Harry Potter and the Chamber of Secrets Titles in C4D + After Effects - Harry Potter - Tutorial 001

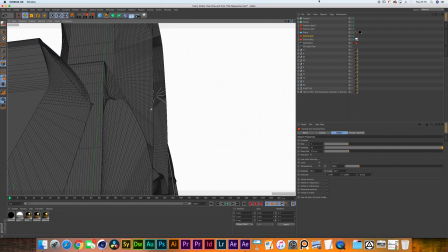(8:01)
And if I follow it, you'll see where I'm shining it.
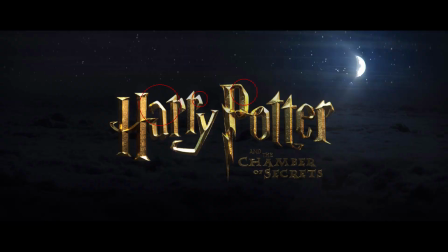(8:05)
Basically what I'm doing is I'm creating these highlights that you're seeing on the screen right now. I'm making sure that these highlights create a nice contour of the shape of these letters.
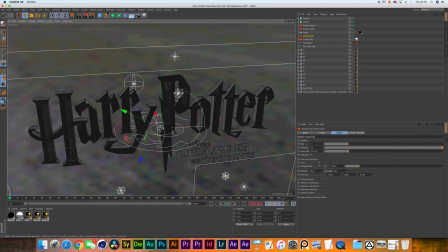(8:16)
One of the things that I was constantly aiming for during this project is that I do want to give as much plasticity as possible to the Harry Potter text. When it comes to lighting inanimate objects, or let's say product photography or something,
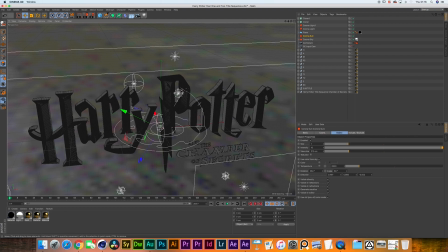(8:32)
you do want to make sure that you use a variety of lights, from soft lights and bigger sources and these very small harsh lights, to be able to create a more clear definition of your shape.
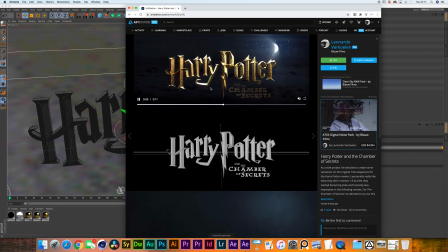(8:44)
If we look at the Harry Potter text itself, and I was just going to be front lighting everything or just top lighting everything, you wouldn't be able to get a feel for how each of these facets is angled on this letter. Because what's most impressive to me about the Harry Potter typeface is the
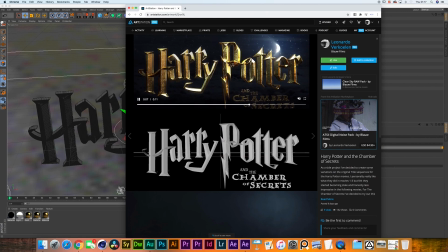(9:02)
amount of detail that you get in the contouring and in the chiseling of the typeface.
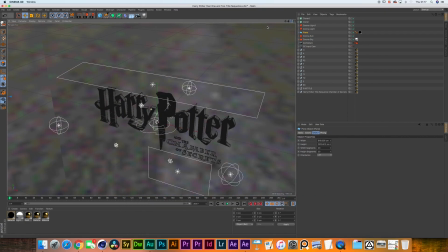(9:07)
So, the rim light, that's our sun. Now, the next layer I have up here is a plane with a black diffuse material.
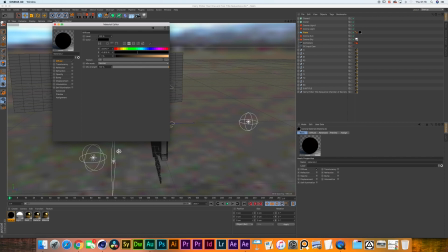(9:15)
Now, this was supposed to be black, but I'm seeing that, unfortunately, I left the value at 1%.
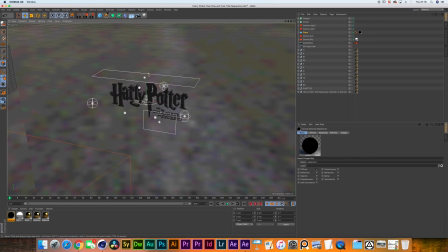(9:21)
But it doesn't really matter. The idea is to be creating a negative fill, which I have placed on the opposite side of the sun. It's a little bit far away over here, but it's quite big.
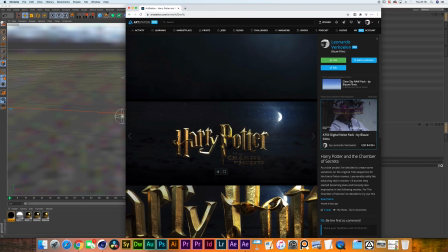(9:33)
Basically what I'm doing right there is I'm excluding a large section from the HDRI to show up in the reflections of the Harry Potter text. Basically everything on the left of the Harry Potter letters is going to be darkness. Now, that is one of those little things that will actually help integrating the shot into the background.
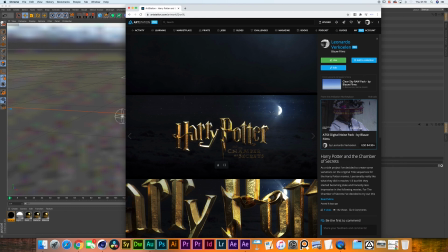(9:54)
as well as the rim light from the sun, creating the illusion of the light coming from the moon, or technically speaking, some other object that is not in frame right now.
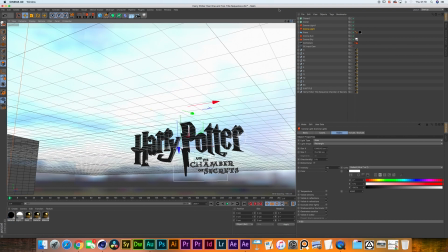(10:05)
Then we have this light over here. Now this is a simple area light that I've put right on top.
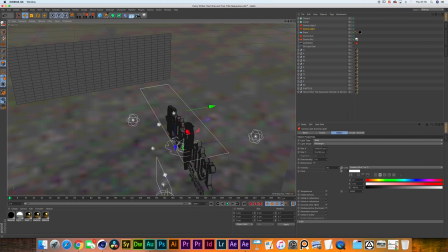(10:11)
It has a intensity of 40 and simply a white color.
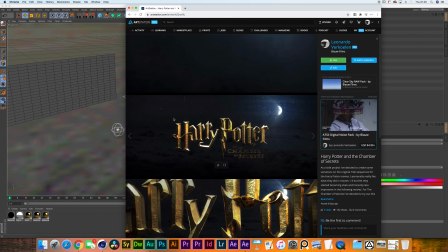(10:16)
And I'm using this light to basically give the top of the letters a pretty strong kick and define some sort of a rim light or an edge light that we're getting right on top.
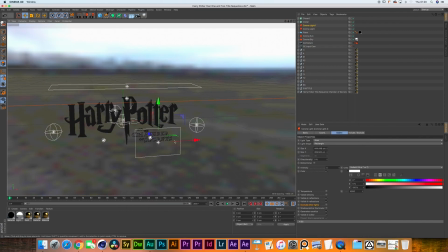(10:29)
And then we have this area light down here.
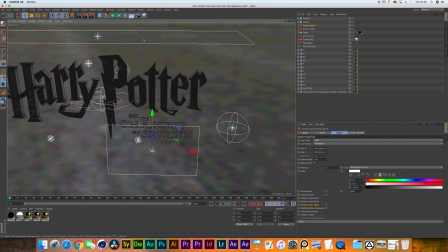(10:32)
Now, what I noticed is by having this sun over here and this top light over there,
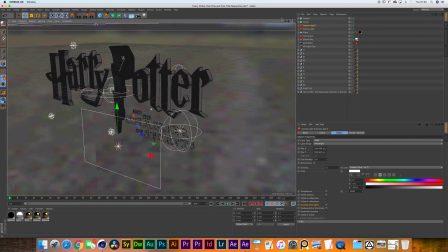(10:39)
it's creating a bunch of shadows that are all falling on the subtitle of the film.
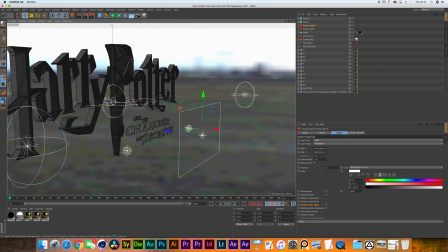(10:43)
And especially because the letters of Harry Potter are pretty thick themselves, there is no real way for enough light to shine through and cast on the subtitle.
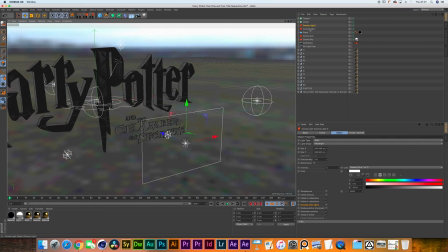(10:55)
So basically I created this area light over here, an intensity of 5, color of white, turned off visible directly, turned off occlude other lights, and then in this include tab over here I have included all the layers that are inside of that chamber of secrets and the
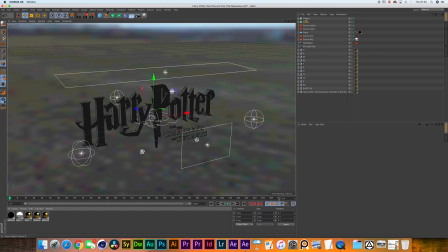(11:15)
subtitle window. And now we go on to our two magical highlights. If you want to use moving lights in a film and you want to make it believable, then I would suggest to make sure that the audience is able to understand what the source is and where that light is coming from.
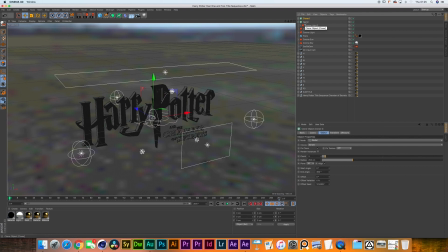(11:33)
Now in this case, what I really want to be emphasizing is the idea that Harry Potter, it's this magical witchcraft and sorcery world. And what I did is I created a corona light, I changed the light type to be object, and I changed the shape to be a sphere.
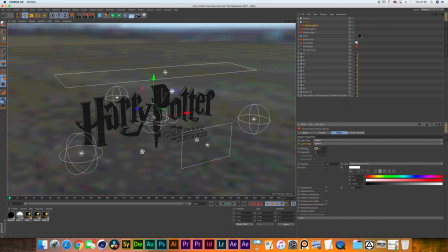(11:51)
And right here you can see the radius, I've put them to be 70. Which means that they are not as harsh as the highlights from the sunlight, but they won't be that soft that you will be lighting an entire facet of the letters.